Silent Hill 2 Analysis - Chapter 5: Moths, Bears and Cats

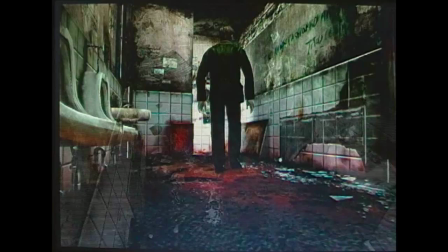4:13 It is very difficult to understand what is really written on them if you are trying to read them
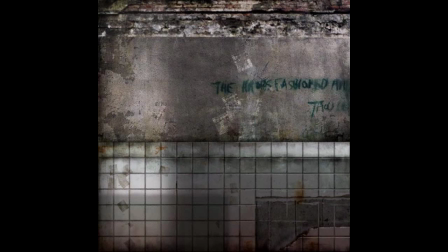4:18 inside the game anyways but by extracting the textures we can understand a bit more.
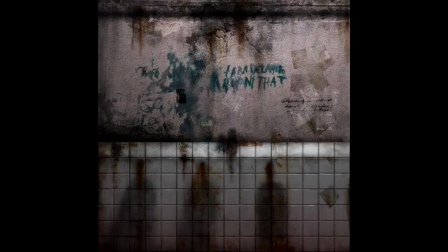4:25 Even so it is pretty hard to understand them. After some research I concluded that these messages are references to the book
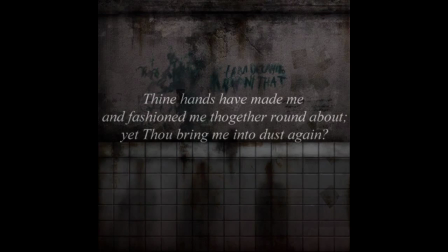4:33 of Job of the Christian Bible chapters 10 and chapters 13.
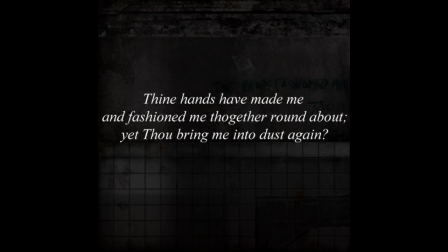4:38 The first one is and
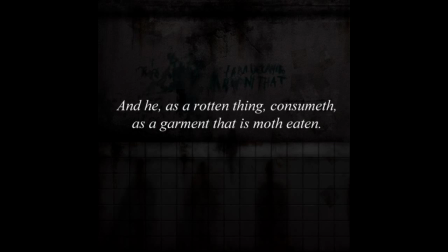4:46 the second wonders.
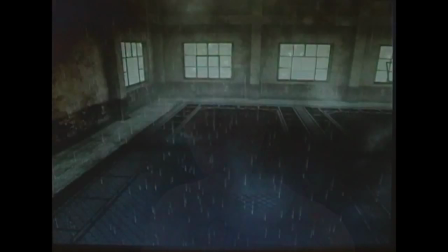The moths assume for this reason a destructive quality beyond that of the fabric corrosion that these animals typically do.
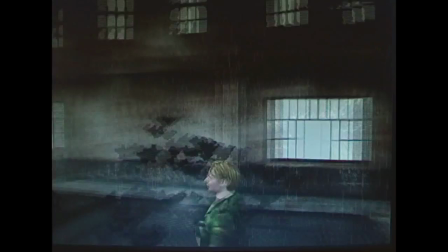5:02 In a final confrontation with Mary slash Maria she releases moths that attack James.
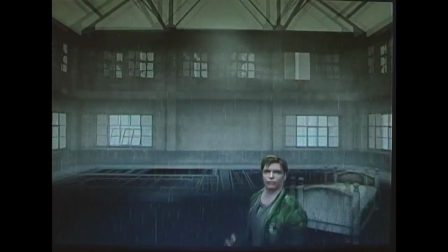5:10 I believe that this is a representation of Mary's disease that consumed her slowly.
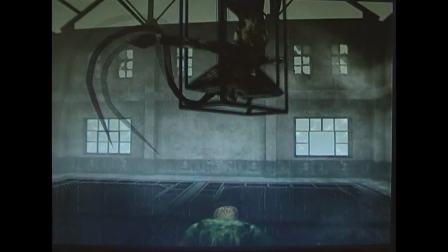5:15 Notice the similarities between the injuries of Mary's face and the ones caused by people who have leper.
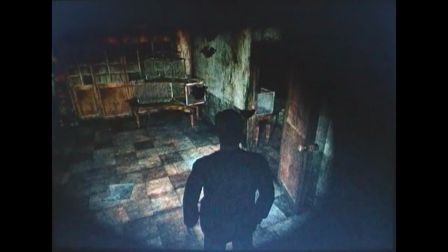5:26 In the apartment 202 we can find three small cages,
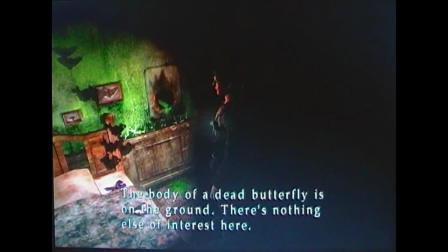5:31 framed butterflies and moths on the walls and strange green and red liquids which are dotted around the house.
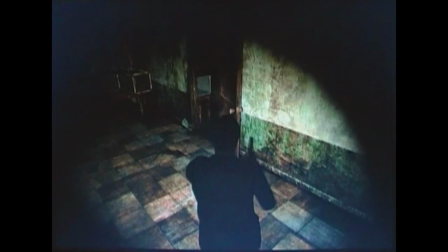5:40 After researching what kind of serious uses these fluorescent liquids can have I
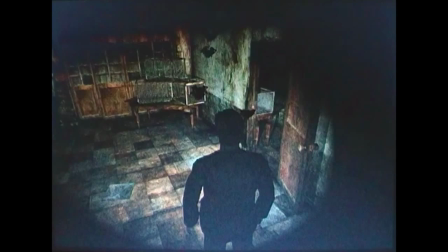5:45 discovered that they can be used to make studies on living beings on the cellular level.
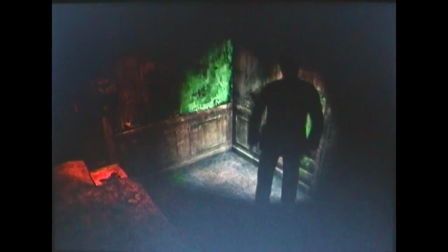5:50 This is a representation of all the treatments that were experimented on Mary and of all the drugs she had to take during a treatment.
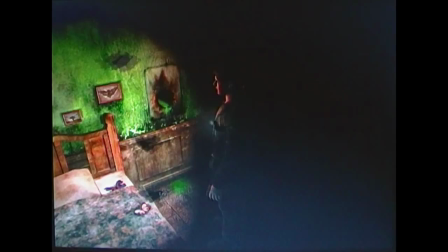5:59 The dead butterflies on the bed symbolize Mary's death.
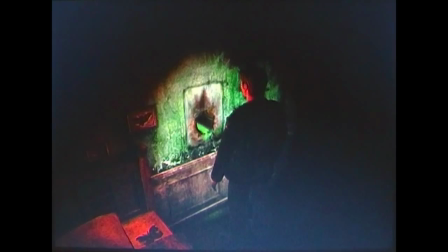6:03 The repetitive sound that we hear in this apartment was based on a sound that an amplifier makes when a guitar cable is disconnected from it.
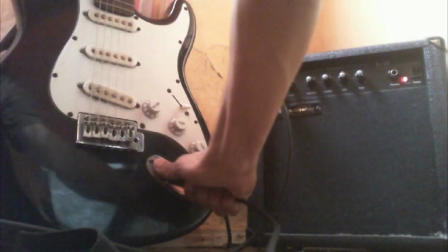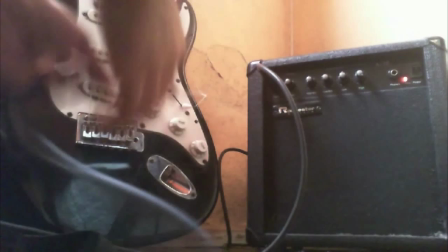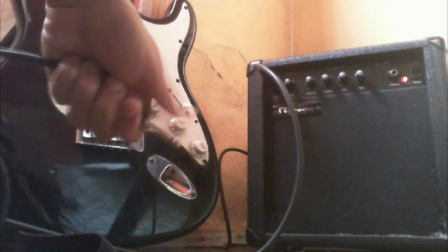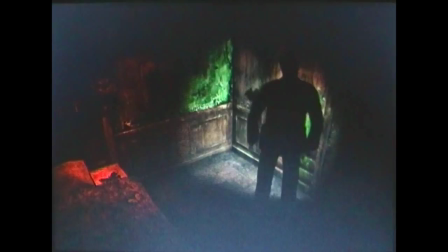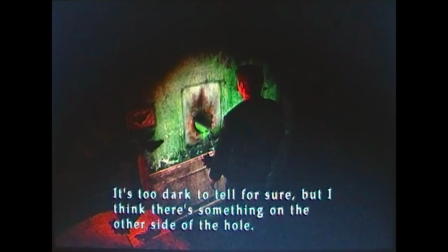6:33 If the in-game sound didn't automatically look to the beginning we would hear stable static sound which is
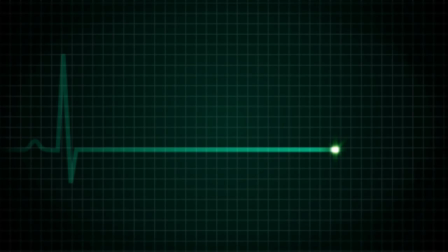6:39 reminiscent of the sound that the heart rate monitors make when a patient dies when
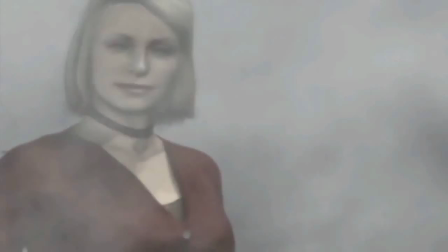6:50 it comes to butterflies these are the opposite of moths they are beautiful animals that represent life and rebirth maria is essentially mary reborn into an
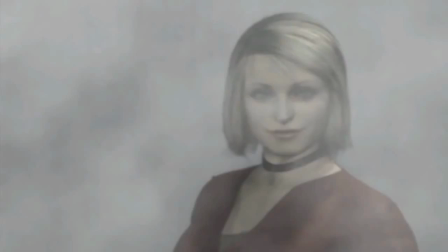7:01 idealized version of herself pretty much like a butterfly is born from a caterpillar
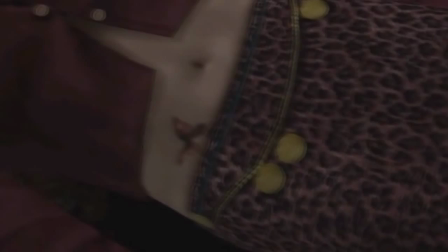7:06 notice that there's a red butterfly tattooed on maria's hip and mary says in a
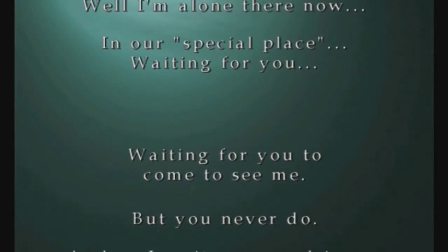7:12 letter that she will stay wrapped in her cocoon of loneliness, leading us to this same conclusion.
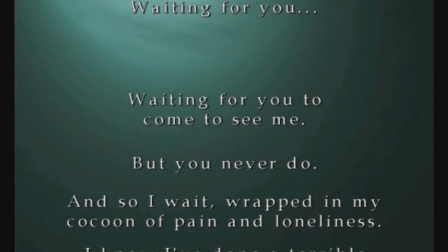7:21 And so I wait, wrapped in my cocoon of pain and loneliness.
After concluding this, let's analyze now all the possible endings of Silent Hill 2.